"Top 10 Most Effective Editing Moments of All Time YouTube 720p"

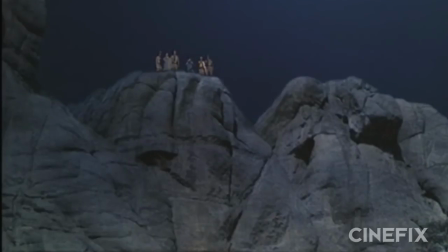[0:00]
Sometimes the magic in cinema comes not just from incredible shots, but from bringing two together to yield something more than the sum of their parts.
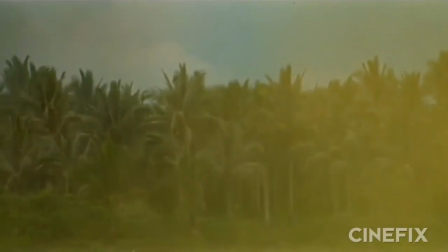[0:07]
These are the top 10 most memorable editing moments of all time.
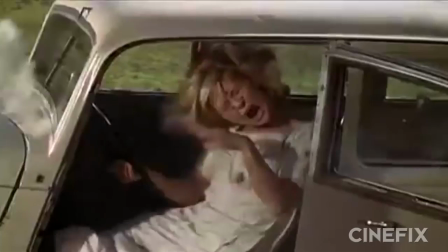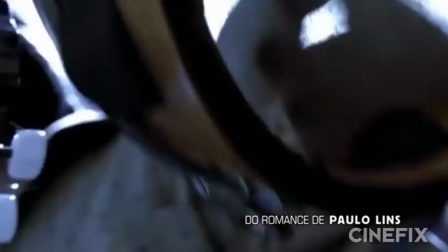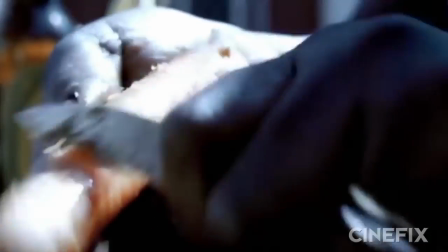[0:25]
Kicking us off at number 10, the beginning of City of God.
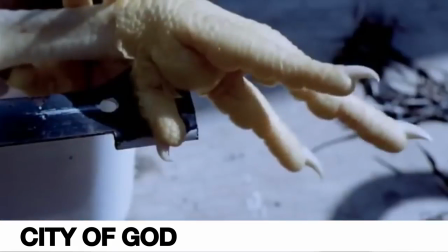[0:29]
Bursting with energy, the very first shots of Cidade de Deus thrust us into the rhythm, the music, and the violence of the underbelly of Rio.
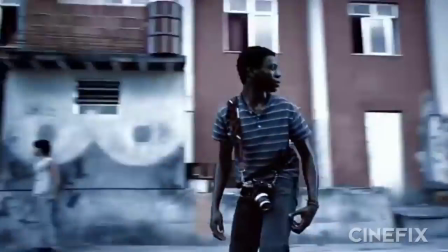[0:36]
Jump cuts, repeated action, frenetic montage, and a final bullet-time graphic match wipe sound like a recipe for disaster.
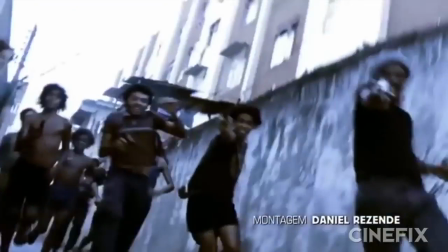[0:43]
But in City of God, they don't just work, they electrify the screen.
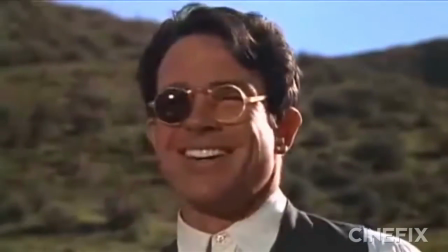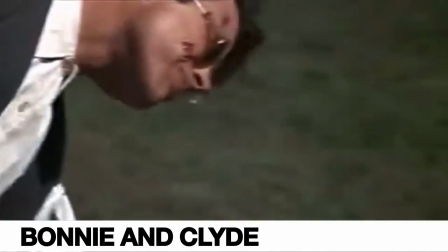[0:54]
Next up at number 9, the end of Bonnie and Clyde. Arthur Penn's fateful finale showed us a death unlike any Hollywood had ever seen.
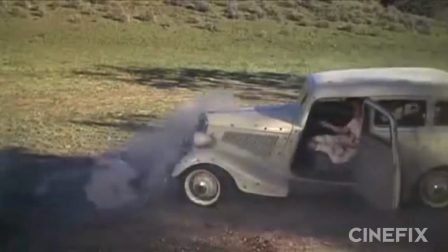[1:02]
The pace accelerates to breakneck speed as a shifty Malcolm and startled flock of
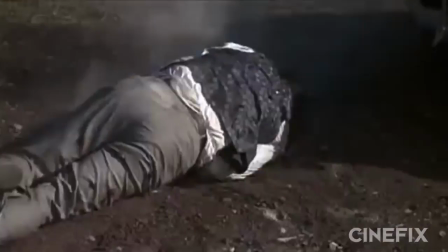[1:07]
birds bring us towards one last glance between mythic lovers before their slow-mo demise.
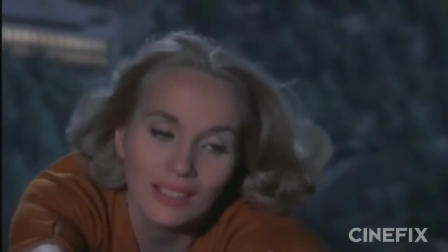[1:14] Here, reach. Now. Come on, I've got you.
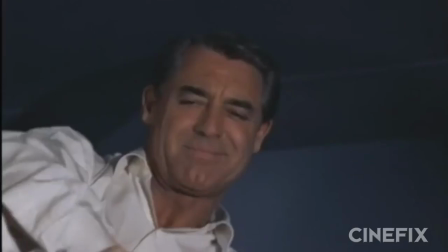[1:19] Up. Come along, Mrs. Thornhill.
At number 8, Hitchcock's North by Northwest.
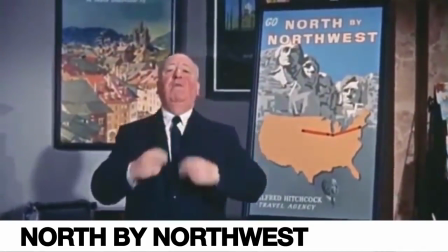[1:26]
When most think of Hitchcock, they think of a stiff British director, the master of suspense. But even Hitchcock wasn't above a little double entendre.
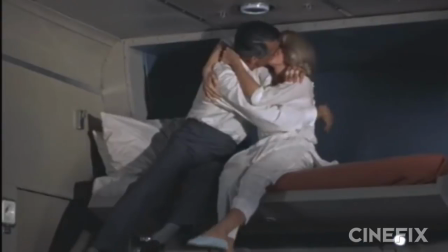[1:32]
And that's exactly what he used to skirt around censorship laws in what amounts to one giant editorial dick joke.
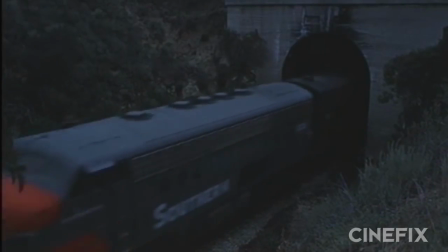[1:39]
But Hitchcock's got more to him than visual puns.
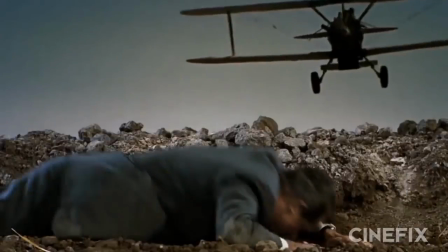[1:41]
In addition to North by Northwest, which has world-class editing all the way through, we'll be coming back to him for one of the most shocking sequences of all time.
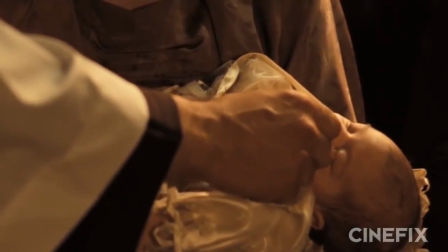[1:50] Michael Francis Ritchie, do you renounce Satan?
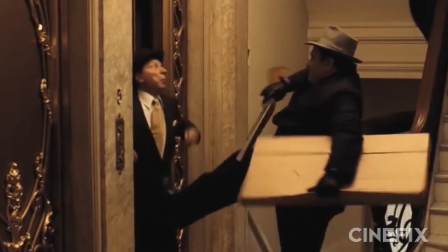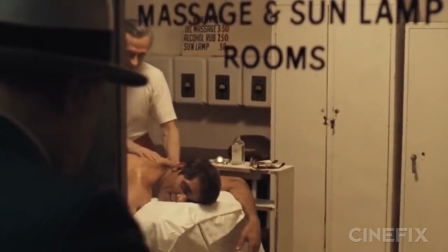[2:01] I do renounce him.
Next up at number 7, the Godfather baptism sequence.
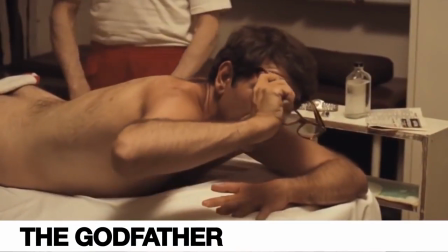[2:05]
One of the most iconic intercut sequences in all of cinema,
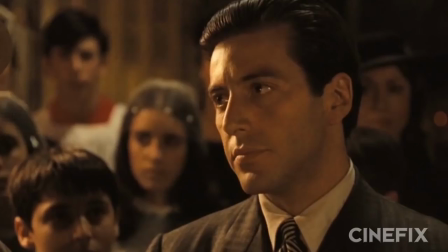[2:09]
Coppola's Godfather climax sees Michael Corleone securing his place of power by orchestrating a series of gangland killings,
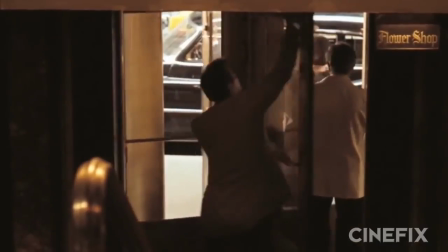[2:16]
all intercut with his baptismal vow to renounce the powers of evil. The effect of the juxtaposition is haunting.
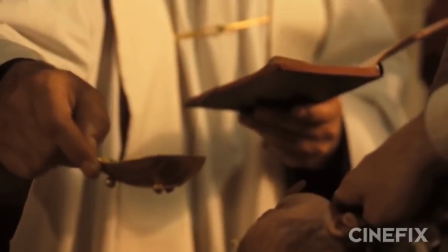[2:22]
Through the power of association, we see Michael christened as the new Godfather in the blood of his enemies,
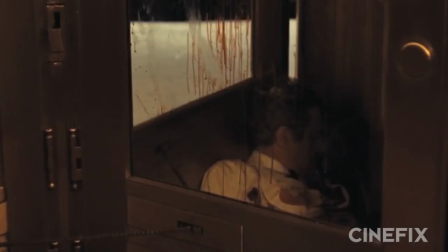[2:27]
whose corpses lie motionless, in nomine Patri, et Filii, et Spiritus Sancti.
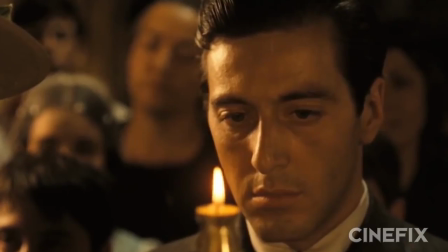[2:32] Amen.
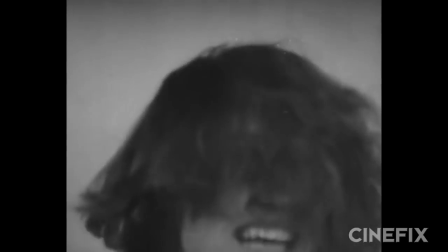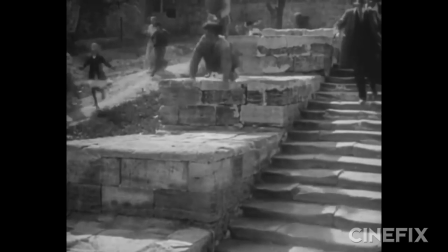[2:41]
At number 6, the historic Odessa Steppe sequence of Battleship Potemkin.
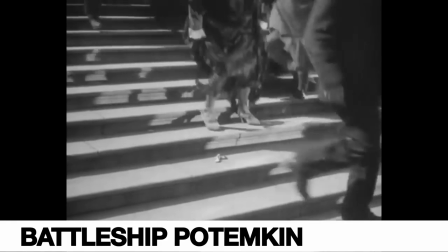[2:45]
There's hardly a more celebrated achievement in editing than Eisenstein's Bolshevik propaganda piece.
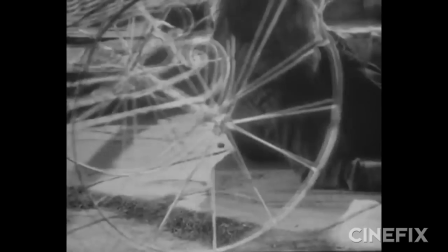[2:50]
Exemplifying his theory of montage as conflict, the concept of two discrete shots giving rise to an idea bigger and different than their individual meanings.
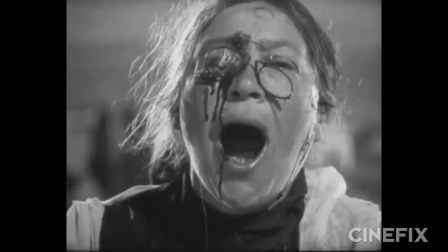[2:59]
Not only is Potemkin pretty much required watching for Film School 101 around the world, but it's been ripped off, paid homage to, and parodied more times than we can count.
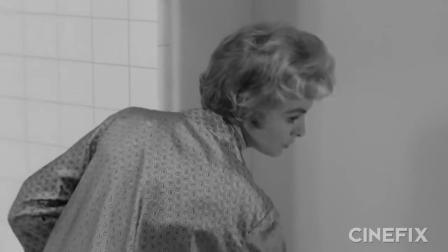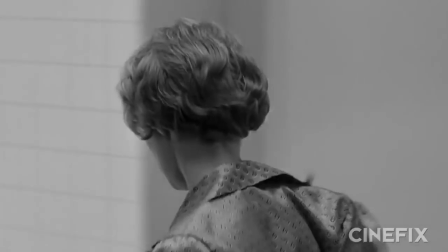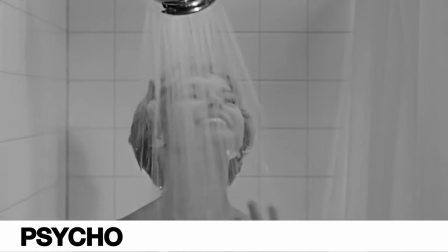[3:18]
Number 5, Psycho. Nothing can prepare you for the shock of the shower scene, the terror of the knife coming at you, the violence, the nudity.
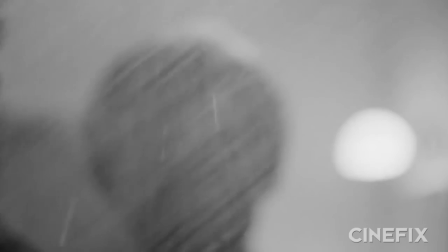[3:26]
Of course, none of it's actually there. There is no actual threat, not a single stab on screen, or even a single frame of nudity.
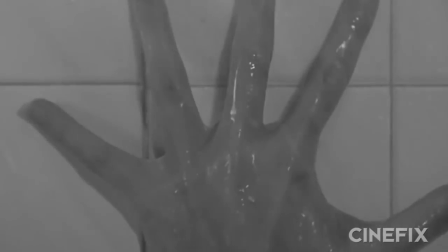[3:33]
It's all part of the editing that Hitchcock uses to evoke these effects in one's mind. In 78 cuts over 45 seconds, we only see blood washing down the drain,
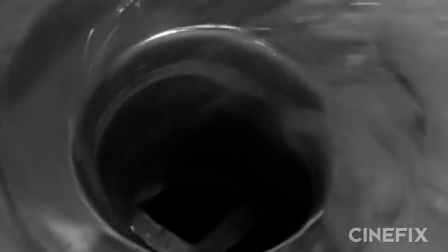[3:42]
which Hitchcock so beautifully connects with Marion Crane's eye in a final evocative dissolve.
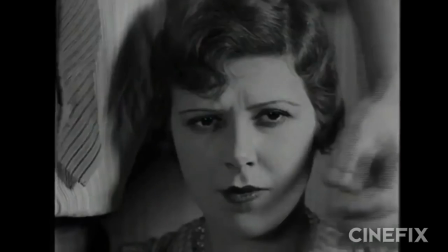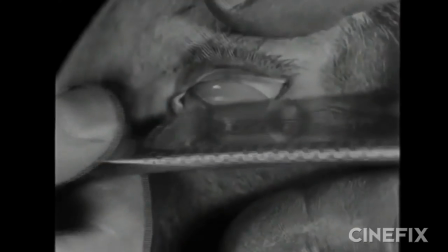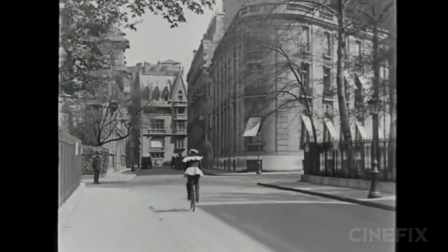[4:02]
Next up at number 4, Un Chien Andalou.
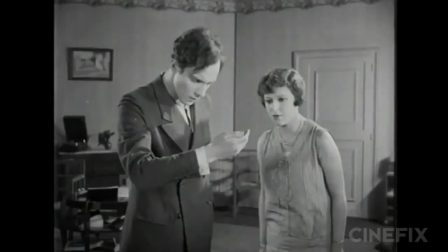[4:04]
When Luis Buñuel approached Salvador Dalí with the story of a cloud slitting a moon like a knife, Dalí told him about his dream of a hand crawling with ants.
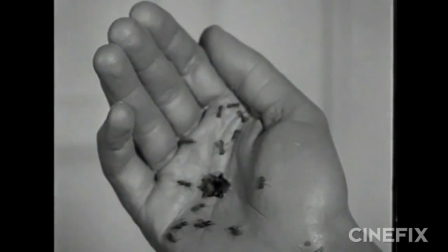[4:13]
Thus became Un Chien Andalou, or the Andalusian dog,
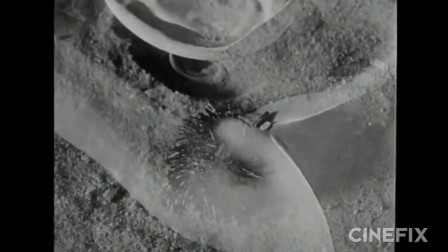[4:17]
a title that means just about as much as anything else in the film, which is to say, nothing at all.
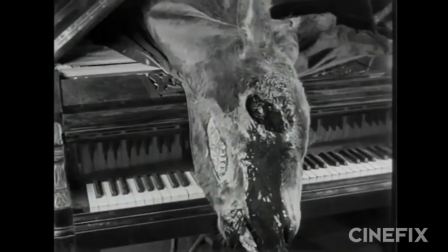[4:22]
But just because it lacks rationality doesn't mean it lacks impact. The eye-slitting sequence is shocking to this day.
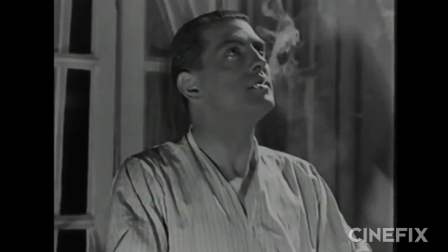[4:28]
The graphic match, the dream logic, and the growing dread of the inevitable slice are created entirely through the strange juxtaposition,
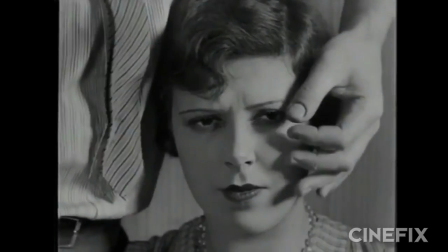[4:34]
which just goes to show the massive power of editing.
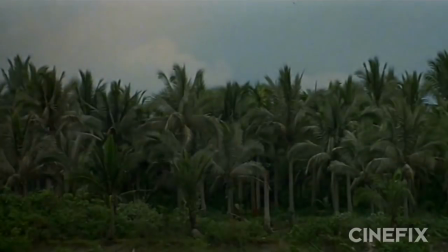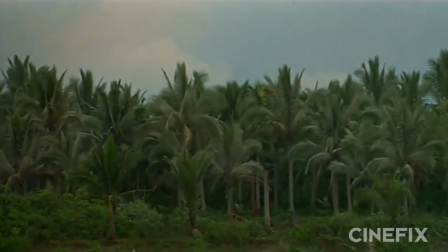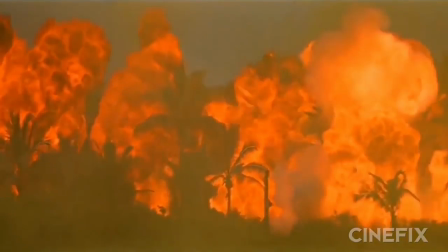[4:57]
Counting down at number 3, the opening of Apocalypse Now.
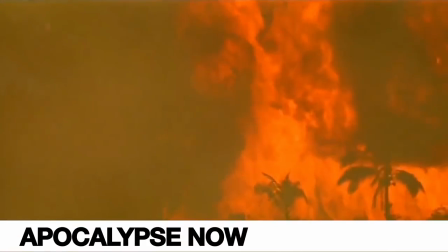[5:00]
Francis Ford Coppola's meditative masterpiece on the horror of war and the human soul begins in striking fashion.
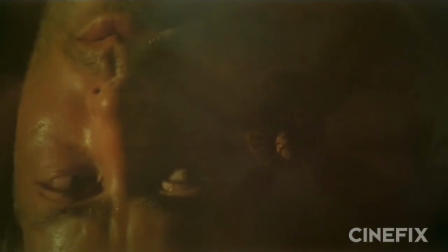[5:06]
A series of mesmerizing superimpositions connects the slow-motion memories of helicopters to a ceiling fan and the disoriented Captain Willard.
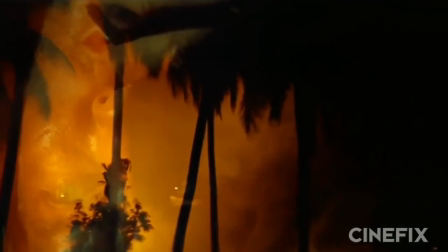[5:14]
There is hardly a better example of the power and beauty of montage in cinema than this sequence.
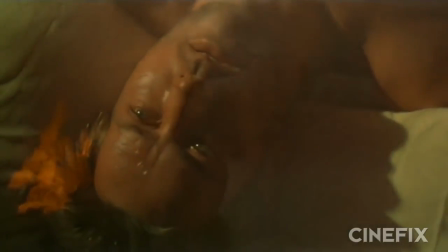[5:20]
The ideas of each shot literally building one on top of the next,
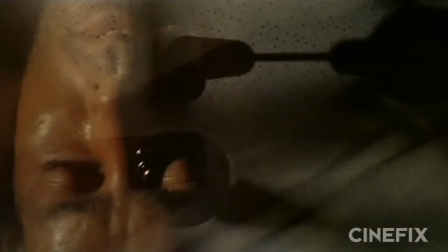[5:23]
punctuated by the bass slices of helicopter blade and orchestrated by the stirring poetry of Jim Morrison.
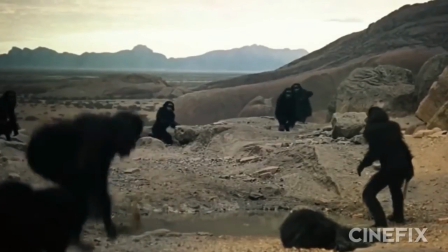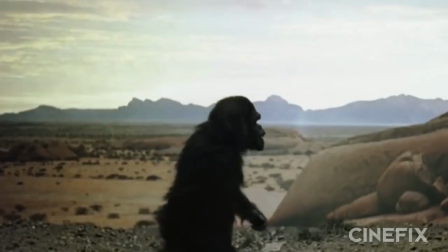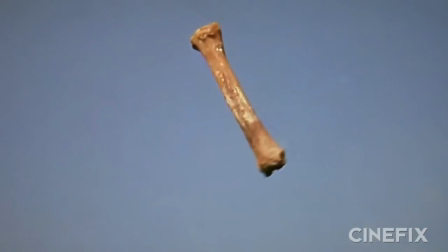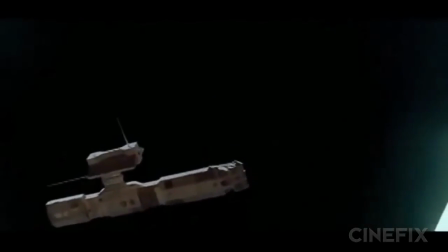[5:47]
Next up at number 2, the Dawn of Man cut from 2001: A Space Odyssey.
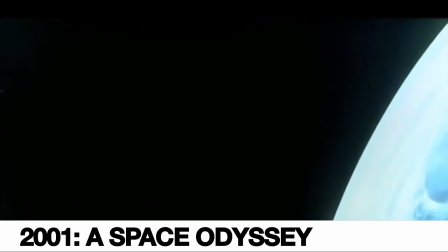[5:51]
Spanning millions of years in a single cut, Stanley Kubrick's visual metaphor works on so many levels,
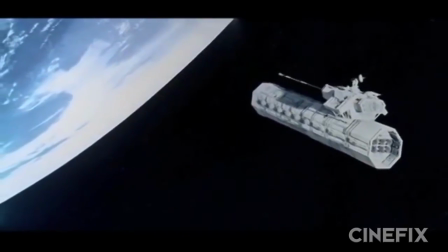[5:56]
connecting the invention of tools to the advent of space travel, the flight of a bone, to our liftoff to the moon.
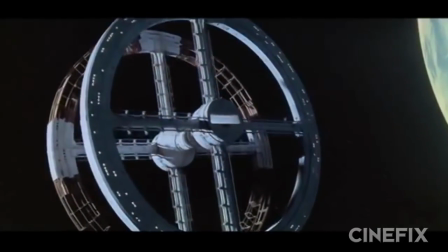[6:02]
It is this kind of nonverbal communication that makes editing such an incredible medium, communicating, as Eisenstein prescribed, through the clash of imagery.
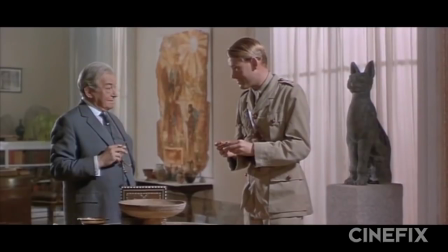[6:10]
There's hardly a more iconic match cut than this one from Kubrick's masterpiece, but if we had to pick one, it would probably be number 1, Lawrence of Arabia.
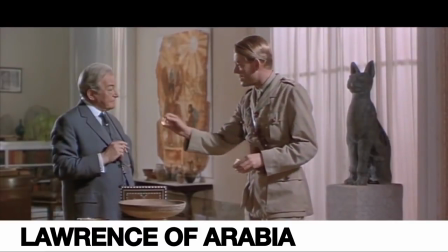[6:19] No, Dryden. It's going to be fun.
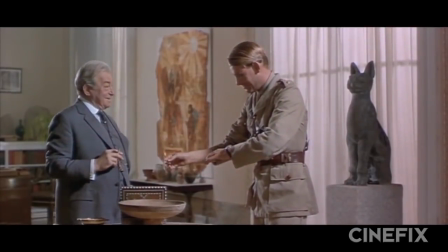[6:27] It is recognized that you have a funny sense of fun.
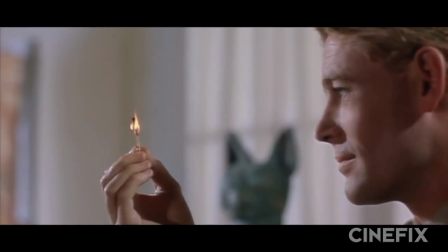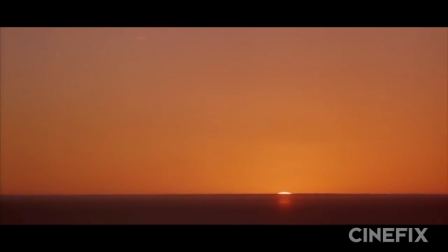[6:36]
David Lean's timeless desert epic captured imaginations and inspired generations over 3.5 stunning hours in massive 70mm widescreen.
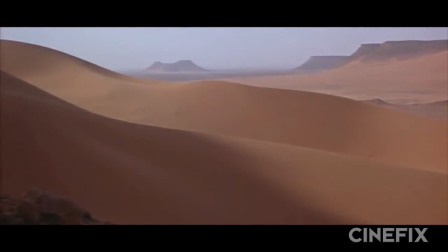[6:45]
But there's perhaps no single cut more cinematic than when Peter O'Toole blows out a match and transports us to a magnificent desert sunrise.
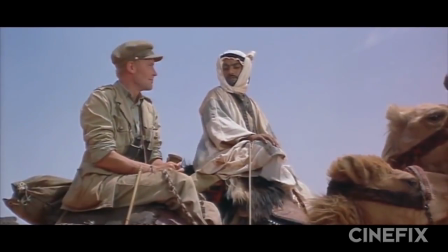[6:52]
Perhaps it is his smirk or the deep harmonics of the puff of air, but something about this cut carries weight,
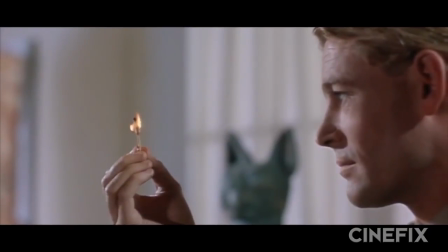[6:58]
beauty, and the richness of theme, which is why we think it's the most memorable moment in editing of all time.
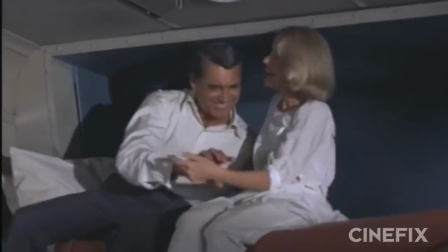[7:05]
So what do you think? Were any of these moments less than memorable? Did you find yourself especially missing any of the other classic editing moments we left out?
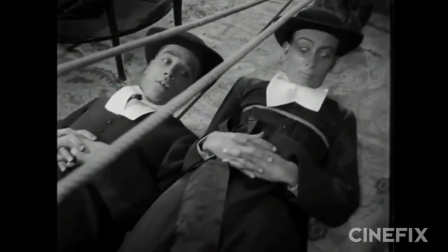[7:12]
Let us know in the comments below and subscribe to Cinefix for more IndieWire movie lists.